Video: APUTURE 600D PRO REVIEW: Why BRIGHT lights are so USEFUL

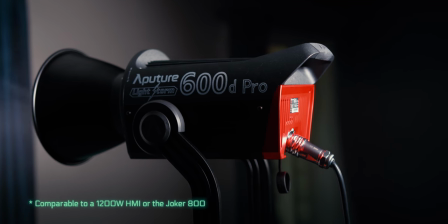(0:23)
The Aputure 600D Pro is comparable to a 1200 watt HMI or a Joker 800.
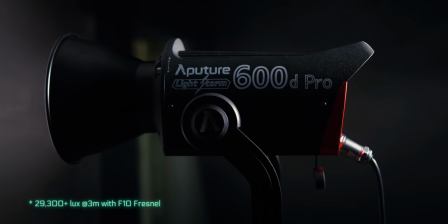(0:30)
Aputure claims this light has 29,300 plus lux at 3 meters with an F10 for now,
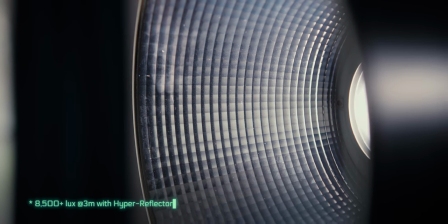(0:38)
and 8,500 plus lux at 3 meters with the hyperreflector for increased output.
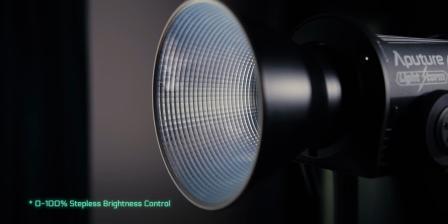(0:44)
It has 0 to 100% stepless brightness control, wireless DMX, and Sidus Link App capabilities.
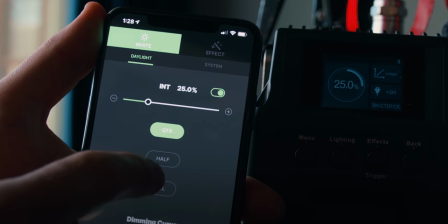(0:52)
I love what Aputure is doing here. You can control everything right from your phone.
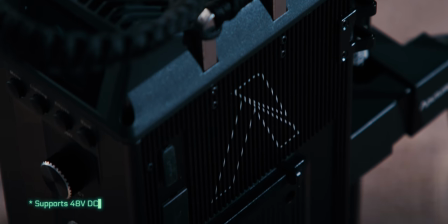(0:57)
It has multi-voltage battery plates and supports 48-volt DC input power at 15 amps.
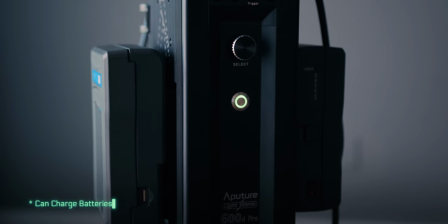(1:04)
The ballast can charge your batteries. That's going to be super helpful on set. This light is built like a tank.
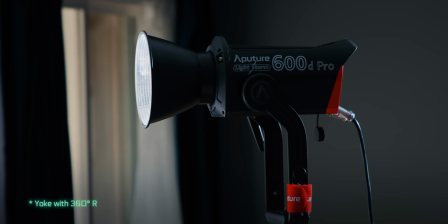(1:10)
It comes with that Bowens mount we all love. 360-degree yoke rotation and a junior and baby pin.
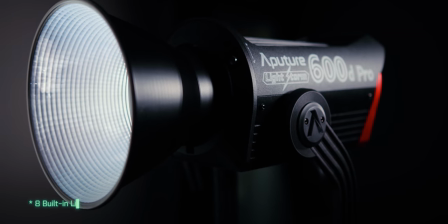(1:18)
The power cable is six meters and of course Aputure has included eight built-in lighting effects. Oh hello you caught me reading my book The Five C's of Cinematography. This is a great resource for many filmmakers but it's not the reason why I'm here today. I'm here today because I'm being lit by two very special lights.
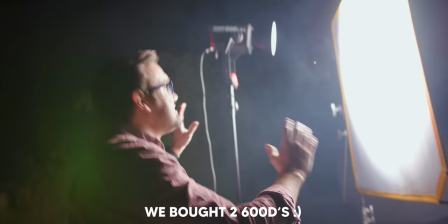(1:45)
What matters is over here, Cam. This is the 600D Pro from Aputure.
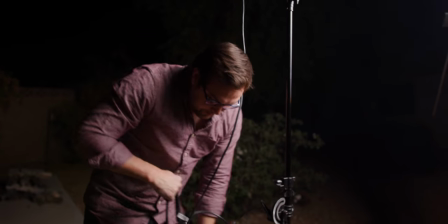(1:51)
I think they did a great job designing this thing. It's compact, it's built like a tank.
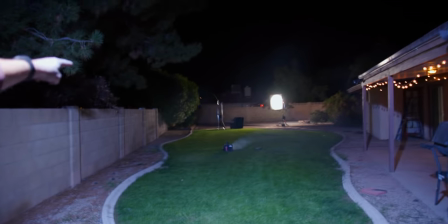(1:59)
This has a blue gel, and look, I was sitting way over there, all the way across the yard, and it was still hitting me over there.
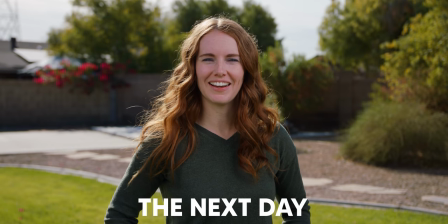(2:06)
Very bright. Very very bright. We wanted to see how bright two 600D Pros with soft
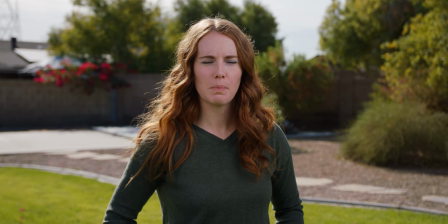(2:14)
boxes would look outside if they were placed just out of frame to light a subject.
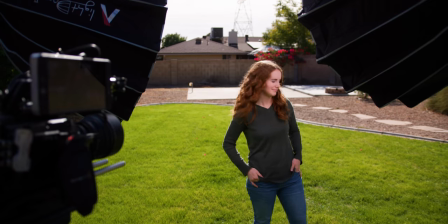(2:20)
And as you can see, this looks very dynamic. It really makes her face look very flattering.
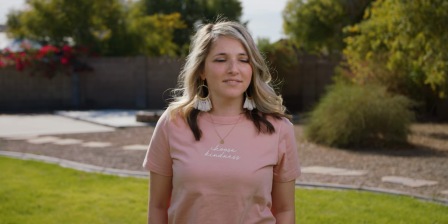(2:26)
It's very bright. It's very commercial looking. If it was overcast, this would be different.
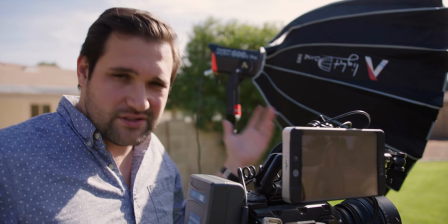(2:31)
But right now, because it's so bright in Arizona, this is as bright as they look.
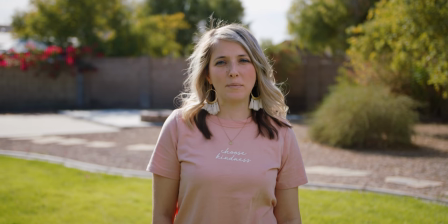(2:36)
This is what it looks like without the 600Ds when we just expose for the skin.
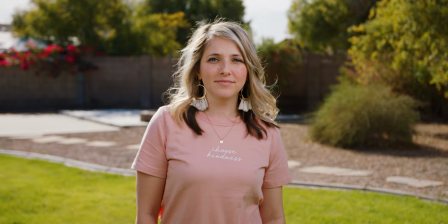(2:41)
And then when the lights are turned on, we can lower our exposure, making a more dynamic image.
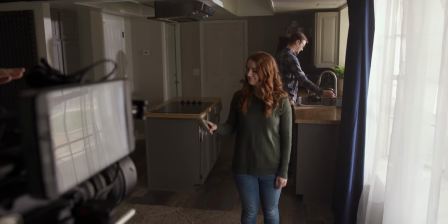(2:50)
Next, we moved inside and shined the two 600Ds through the windows.
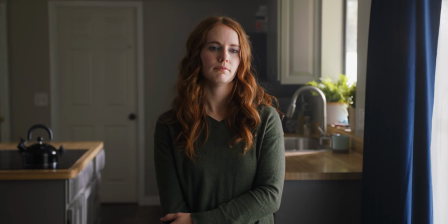(2:55)
This is how they really shoot a lot of movies. They have lights coming through windows and it gives it a very natural feel.
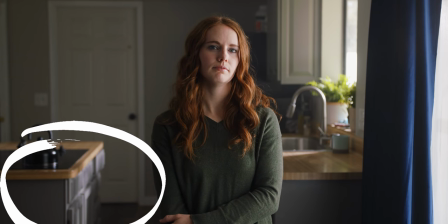(3:01)
If you look here on the kitchen cabinets, there's this beautiful texture and then there's this natural light coming onto her face through the
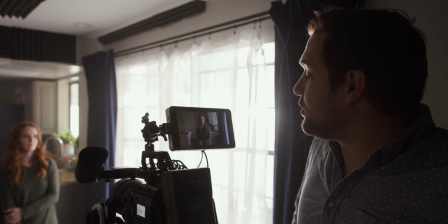(3:08)
shears on the window and it just looks gorgeous and all we had to do is put the lights through the window.
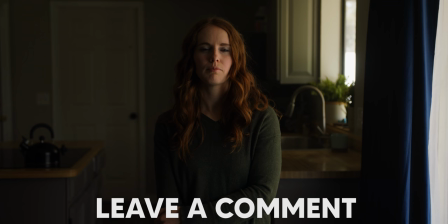(3:13)
This is why bright lights are so important. Let us know in the comments which one you prefer. Do you like this look with no lights or do you like this look with lights?
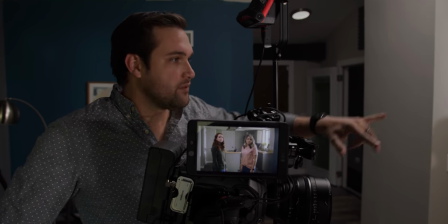(3:26)
So we have two 600Ds outside coming through these windows lighting up this whole room.
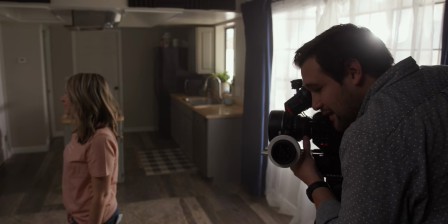(3:32)
We then filmed basic conversation coverage that you would see in a TV show or a movie without moving any lights.
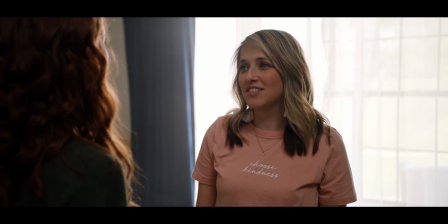(3:39)
Shining lights through a window is a very practical way to light a scene. And this is the kind of lighting you can achieve with the 600Ds. This section of the video is brought to you by hotrodcameras.com. They are sponsoring this video. And if you go to hotrodcameras.com, you can buy the 600D Pro. They do have it available right now. Hot Rod Cameras is located in California, in the heart of Hollywood. Real DPs and industry professionals shop there because of their personal connection with their years of industry experience. It really is a professional place to shop. We are here at Pirate Studios and we are going to be talking to Jared Wilson who is a professional gaffer and he has never seen the 600Ds before.
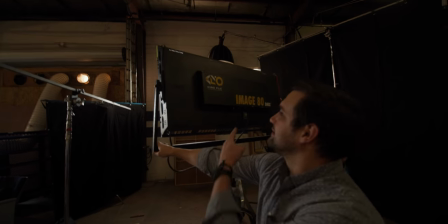(4:23)
Jared has given us a few moments of his time and he's going to let us know his honest opinion about these lights.